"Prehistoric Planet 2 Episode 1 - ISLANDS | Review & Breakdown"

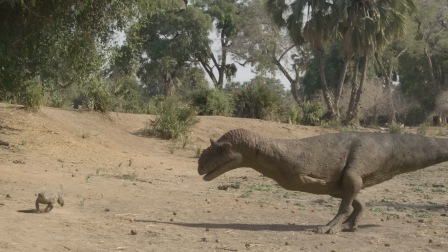[12:18]
She's a little bit scared, she's a little bit tentative, and eventually the Cymosuchus takes the opportunity to dart into the ground and hides,
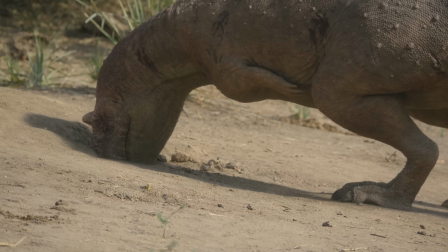[12:24]
and the Majungasaurus tries to nestle its way in there but can't quite grasp its meal.
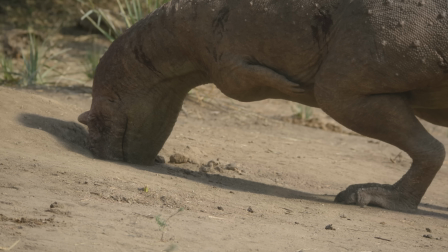[12:29]
Again, it's a very entertaining scene, but again, I want to point out as well, we talked about this, I think, in our preview, but if you look at the Majungasaurus here, you can see it's got these osteoderms all over the body,
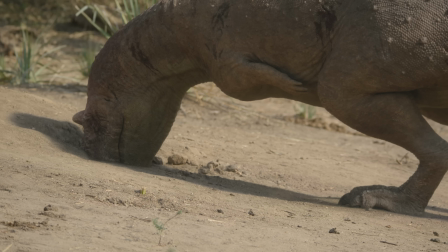[12:38]
these larger bits of bone, and in season 1 with the Carnotaurus, these were symmetrical and very even along the body,
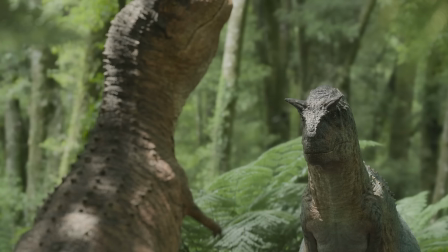[12:45]
and then evidence came out suggesting Belosaurids probably had much more random distribution for these osteoderms,
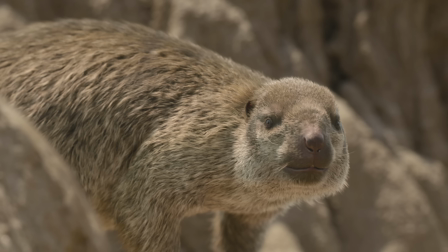[12:53]
and now that's been integrated into our season 2 Majungasaurus. For the next scene, we're remaining on Madagascar and the introduction of the mammals and the Adalatherium.
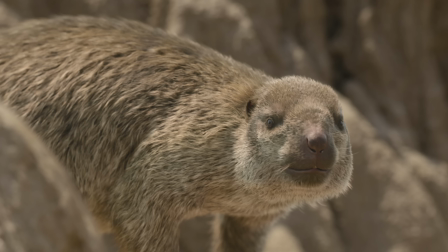[13:01]
Only 2 feet long, but still one of the largest mammals around at this point in time. This is the dawn of the mammals after all.
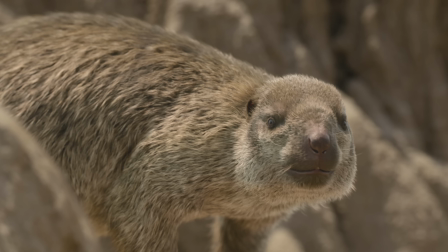[13:08]
Adala was only described actually in 2020, and it really became a touchstone, or will become a touchstone for the future as well, for future mammalian depictions. If Prehistoric Planet was made just a couple of years earlier, this probably wouldn't have been possible.
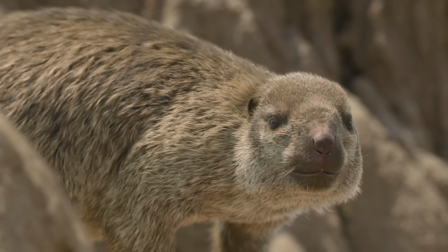[13:21]
This is really a very new, and probably the newest piece of information we could possibly have for a show produced for 2023. This female Adalatherium is on the hunt, and she discovers a clutch of eggs.
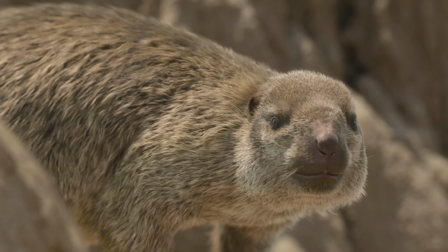[13:33]
It's building up to her as hunter, and she's discovered a prize meal, and it turns out they're her eggs, subverting your expectations a little bit there.
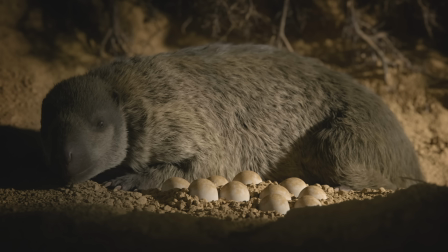[13:41]
So she's an egg-laying mammal, just like you'd find in, say, modern monotremes like the echidna and the platypus.
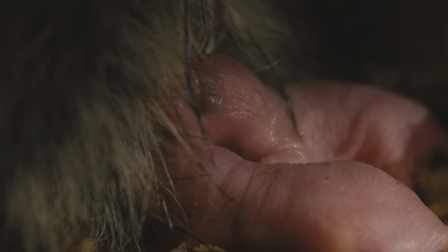[13:47]
Eventually, these little eggs hatch, and these little dudes pop out and begin to suckle on their mother. And I don't think these are CGI. I think these are very clearly not CGI. They're just, the CGI in the show is fantastic, but it's not quite this level. CGI in general is not quite this level quite yet. I think these are baby mice of some description, or baby rats or something like that.
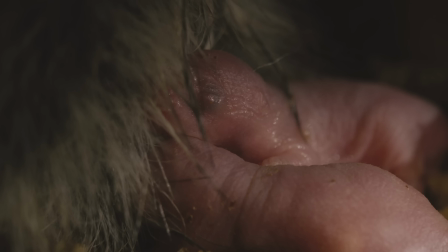[14:05]
And I think what they've done is build like a fake furry body essentially and attach some milk producing nipples to it basically, so that these little newly hatched babies, well, newly born babies in this case, they wouldn't have actually been hatched, would go and then suckle on the Adalatherium.
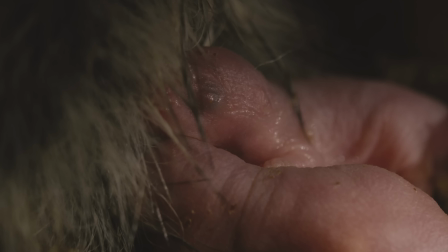[14:23]
But it's a very effective thing. It works really, really well, and I'm glad they're still integrating real world animals, and we'll see it a couple of times again as well. But integrating real world animals, especially with mammals, this makes more sense as well, because they've got such a direct, the difference between the Adalatherium baby and a modern, say, baby rat or something is probably not that large,
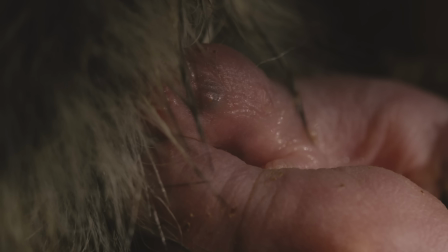[14:42]
whereas with dinosaurs it's much more up in the air. 2 months later,
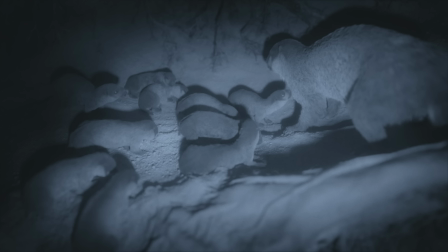[14:46]
they are big and furry and heartbreakingly adorable like everything else in this bloody show, all squeaks and chirps. The mother has to leave to hunt, and we see other creatures at night using this night vision, including the Majungasaurus,
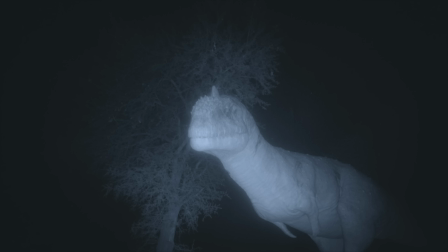[14:57]
and again, it's fantastic camera work, and what I really like here, and we're going to see a few camera tricks like this during the video, you can see the glow around the Majungasaurus, which just pushes it a little further into that realm of realism, that sort of soft glow emanating out of creatures that you tend to see in night vision footage.
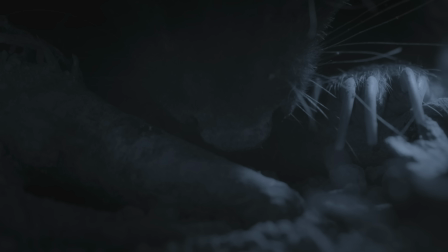[15:13]
Now, initially on this next shot, so the Adalatherium is out hunting, she's trying to gather food, she's rooting around in the ground for roots and nuts and stuff like that. And I mentioned in my notes that this CGI here is incredible, but I think it's actually a real life animal.
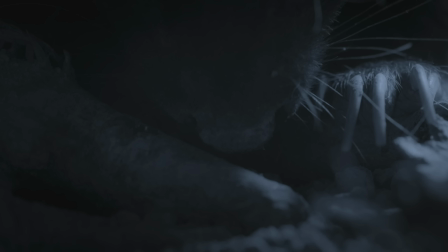[15:26]
I think it might be a skunk or something of that description. I'm pretty sure it's a real animal because, again, it was just a step too realistic. You know, just a little bit beyond the bounds of our power at the moment, but again, I love that integration of real world animals, and the fact that I believed it means it's very effective,
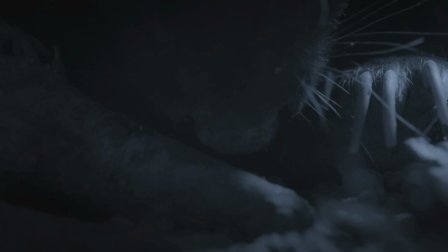[15:42]
and I think the wider populace will absolutely be just, yeah, that looks great, you know, maybe they've found an Adalatherium somewhere somehow.
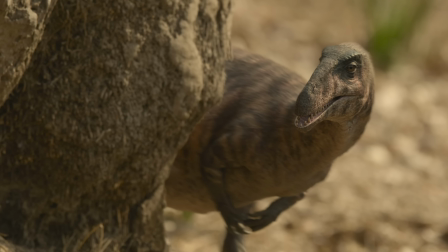[15:49]
Unfortunately though, because she's off hunting and trying to gather food so she can produce more milk,
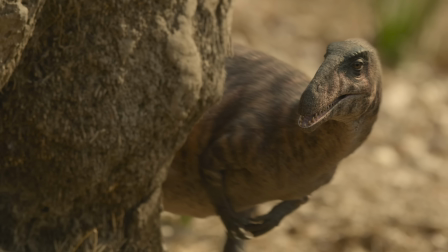[15:53]
unfortunately this means the offspring have been left alone and thus are vulnerable, and thus heralds the return from season 1 of the Mashikasaurus.
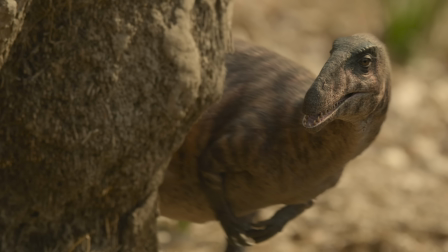[16:02]
Now I tend to say Masiakasaurus, but Attenborough says Mashikasaurus. I'm going to trust in Attenborough, I'm going to roll with it for this.
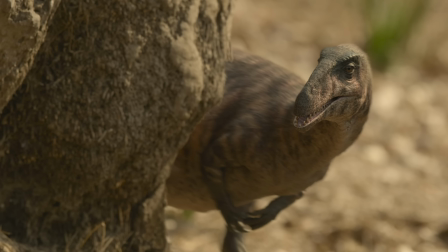[16:09]
And Mashikasaurus begins to hunt by prodding into burrows with its long neck, and it's got this sleek head. It makes it very well placed to nestle into burrows. You can see the head is really just not that much wider than the neck in the slightest.
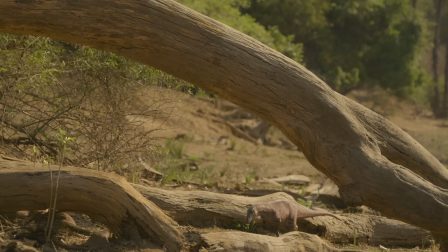[16:20]
And just before we move on, this is the other shot I was talking about that I want to give a shout out to.
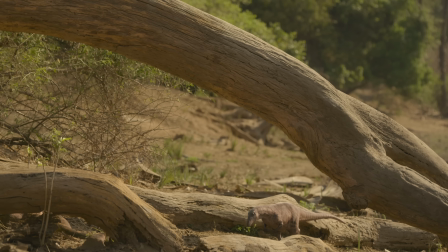[16:24]
One of the criticisms I saw fairly recently actually for season 1 was that there was a sense of scale missing from quite a lot of the shots.
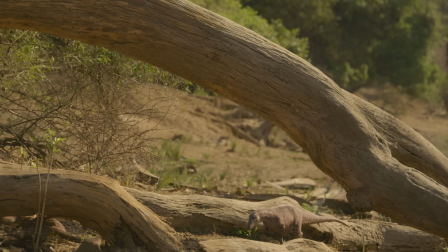[16:32]
It didn't show the relative size of the dinosaurs all that well.
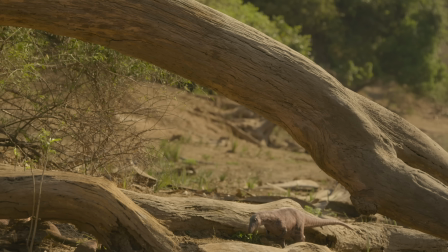[16:35]
But shots like this give you a very real impression of the size of the Mashikasaurus, and it's very useful, and it's something I'd like to see done more and more throughout the show.
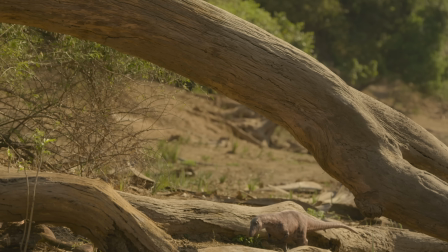[16:43]
Anyways, it's building up to the Mashika finding the Adala, and then whomp!
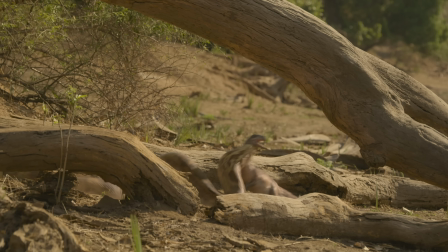[16:47]
This gigantic snake reaches out from the undergrowth, grabs the dino within its jaws, and then circles its body around it.
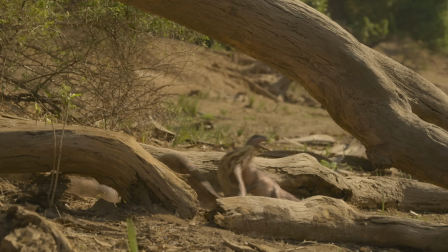[16:54]
This is predated, this event, by Attenborough saying, "Sometimes the hunter becomes the hunted."
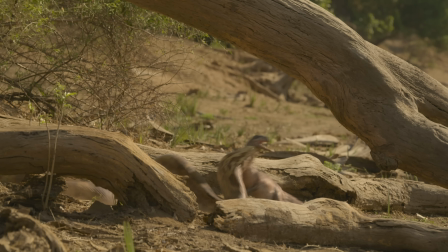[17:00]
He doesn't say it like that, that'd be very weird. And I wish that had been left out because it kind of spoils the moment a little bit.
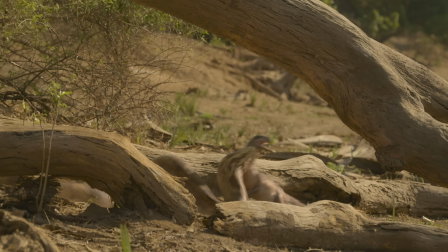[17:05]
I wish they'd held back on that, but it's still a really fantastic scene, again subverts your expectations.
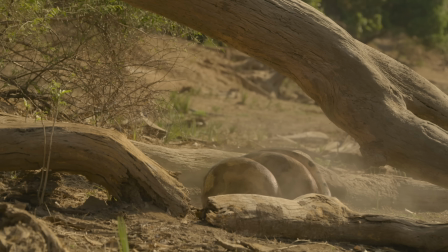[17:10]
The snake moves so fast, and within a mere split second, it's coiling around Mashika,
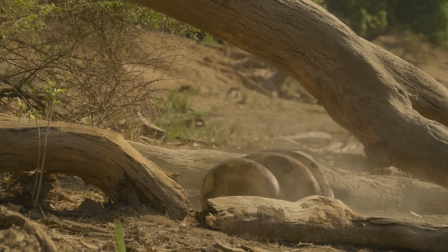[17:16]
and you can hear the body being suffocated, squeezed, you can hear the crunch of bones.
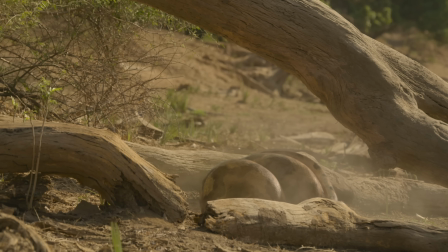[17:21]
This snake is Matsoya, a genus of snakes found in Brazil, Argentina, India,
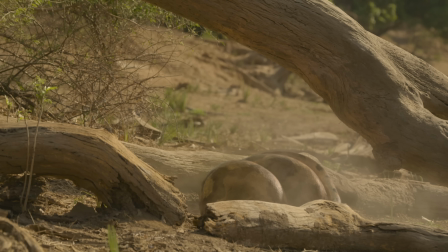[17:26]
and here in Madagascar, named appropriately Matsoya madagascariensis.
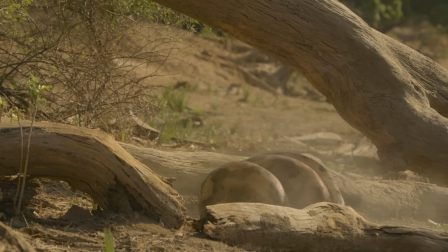[17:32]
Again, I'm really appreciating the increased focus we've had on season 1 already on non-dinosaurs.
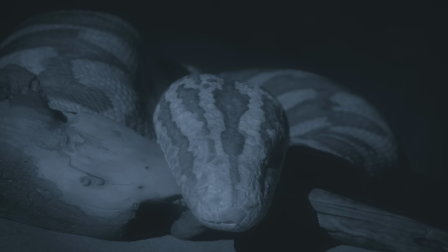[17:37]
Anyways, night falls, the Matsoya sleeps, and the Adalatherium leaves the area because there's a big ass snake outside.
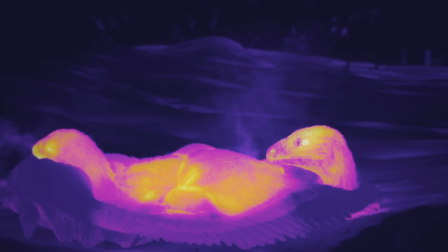[17:44]
It's time to go, you know. Next we go to the far south to the Antarctic Peninsula, and our introduction to the Imperobata comes courtesy of an infrared camera.
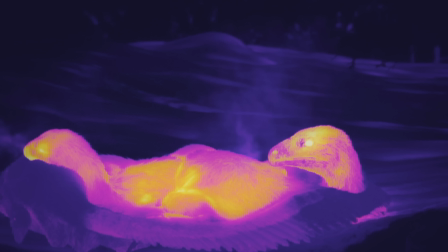[17:52]
Worth noting again, Attenborough pronounces Imperobata Improbata, I think it is, but I can't change everything at once, okay, one at a time. Attenborough even says how a thermal camera reveals a huddle of glowing bodies.
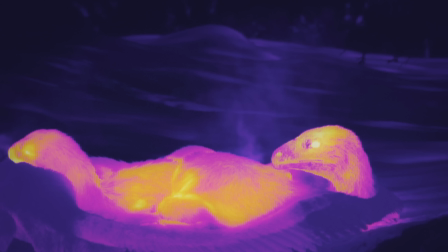[18:05]
It's commitment to the bit. These are fantastically produced shots, and I love the little emphasis as well here on the fact that dinosaurs were warm-blooded.
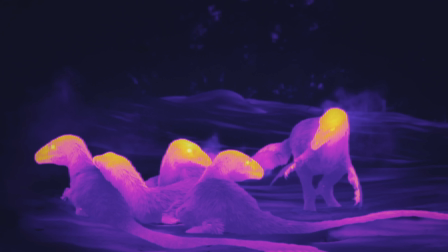[18:13]
It's obvious to us, of course, but it's probably not really embedded in the wider cultural consciousness quite yet entirely, I wouldn't say. And it's just another camera trick that makes these animals feel real. It's the kind of thing you'd see in a nature documentary, and it's just done straight.
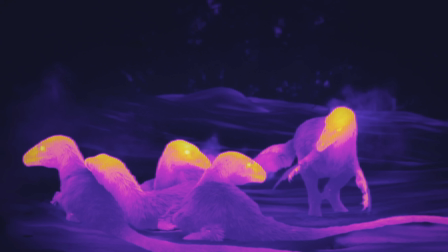[18:29]
There's no, you know, oh, we rendered it like this for the purposes of the show or anything like that. These are real. You're viewing them through a real thermal camera. They've got a FLIR out, you know, and this is what we ended up with.
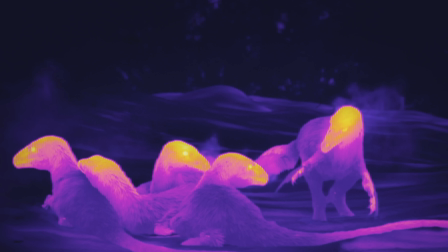[18:40]
Again, I love that. I think it's fantastic. They clamber up and they head out into the Antarctic Peninsula, and we meet their prey. They're heading out to hunt, and they're hunting Morosaurus.
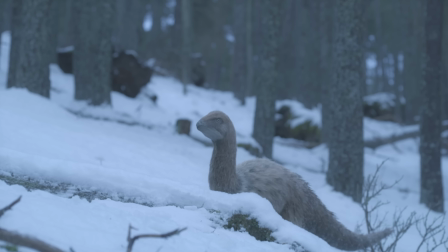[18:48]
This is an ornithopod member of Elasmaria, which is a clade that contains many dinosaurs that you may have heard once described,
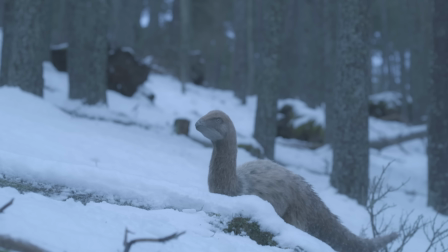[18:55]
and I actually did not realize this was considered defunct or a little bit dubious these days,
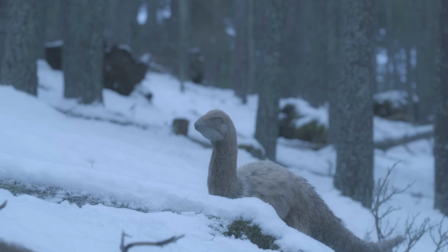[18:59]
but you'd call them Hypsilophodonts, and I would often say Hypsilophodonts, so that's good to know for me.
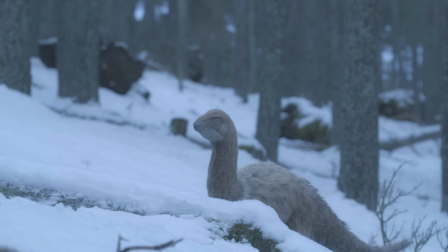[19:05]
But Elasmaria contains a lot of those same dinosaurs that were once regarded as Hypsilophodonts.
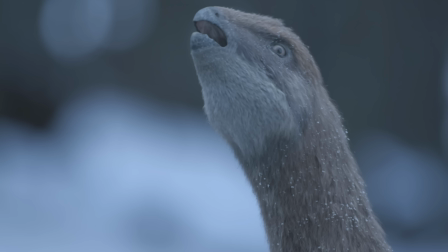[19:10]
Some nice little details here on the Morosaurus as well. Not too dissimilar. It's got like a very small version of what the Tephichadros had, with that little bit of indenting and ribbing on the beak there to help it with vegetation. And it is fully feathered, which is quite a new thing for dinosaurs of this type.
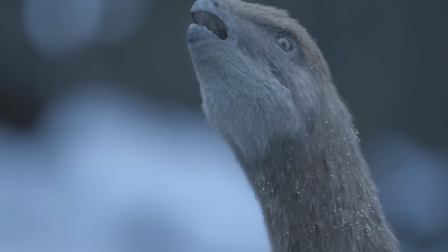[19:25]
It is a little bit of a more recent leap. and it looks really effective actually. I think it's a beautiful looking dinosaur. It looks appropriate for the environment, those sort of soft browns, slight greyish colours, helping it blend in with that tundra environment.
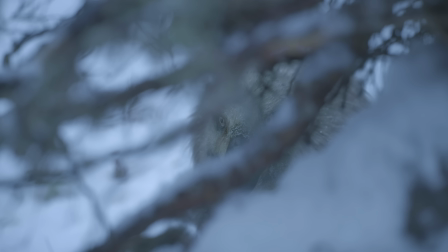[19:36]
It's hunted by the Imperobata, which has the exact same sort of rough colour scheme. You can see it there behind that snow-covered branches.
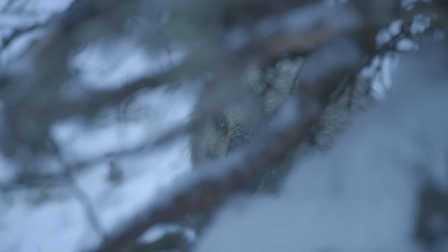[19:42]
It blends in really nicely. Again, very effective shots showcasing its ability as a sneaky, silent hunter.
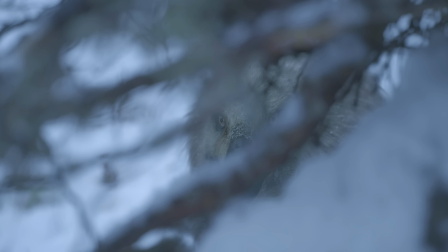[19:49]
And the chase sequence takes place. They run out onto a frozen lake, and unfortunately for the Imperobata,
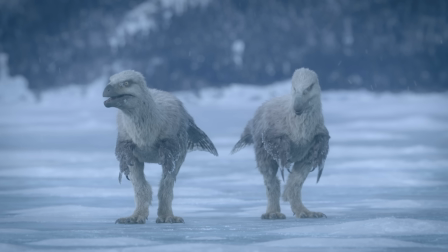[19:56]
one of them slips down and the hunt ends with success for the Morosaurus getting away safely. Imperobata is interesting. A lot of people are going to look at this and probably see a Dromaeosaurid.
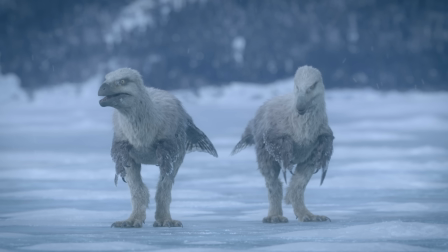[20:06]
They're going to see something akin to Velociraptor or Deinonychus, etc. But it's just a Paravian theropod, and the main way you can really see the difference here is it just lacks that giant sickle claw on the feet.
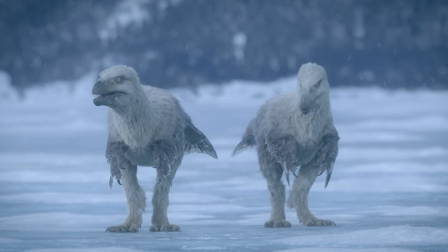[20:16]
It's still a very capable, large hunter, very well designed for this environment, even if unsuccessful this time, but it is not a Dromaeosaurid, as I think a lot of people
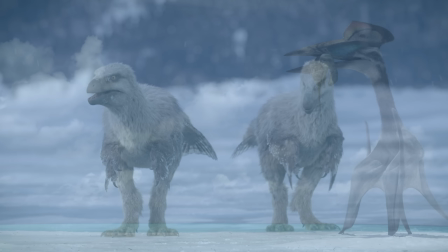[20:28]
in the wider public will see this and think, raptor. Finally, we return to Europe and the Hatzegopteryx.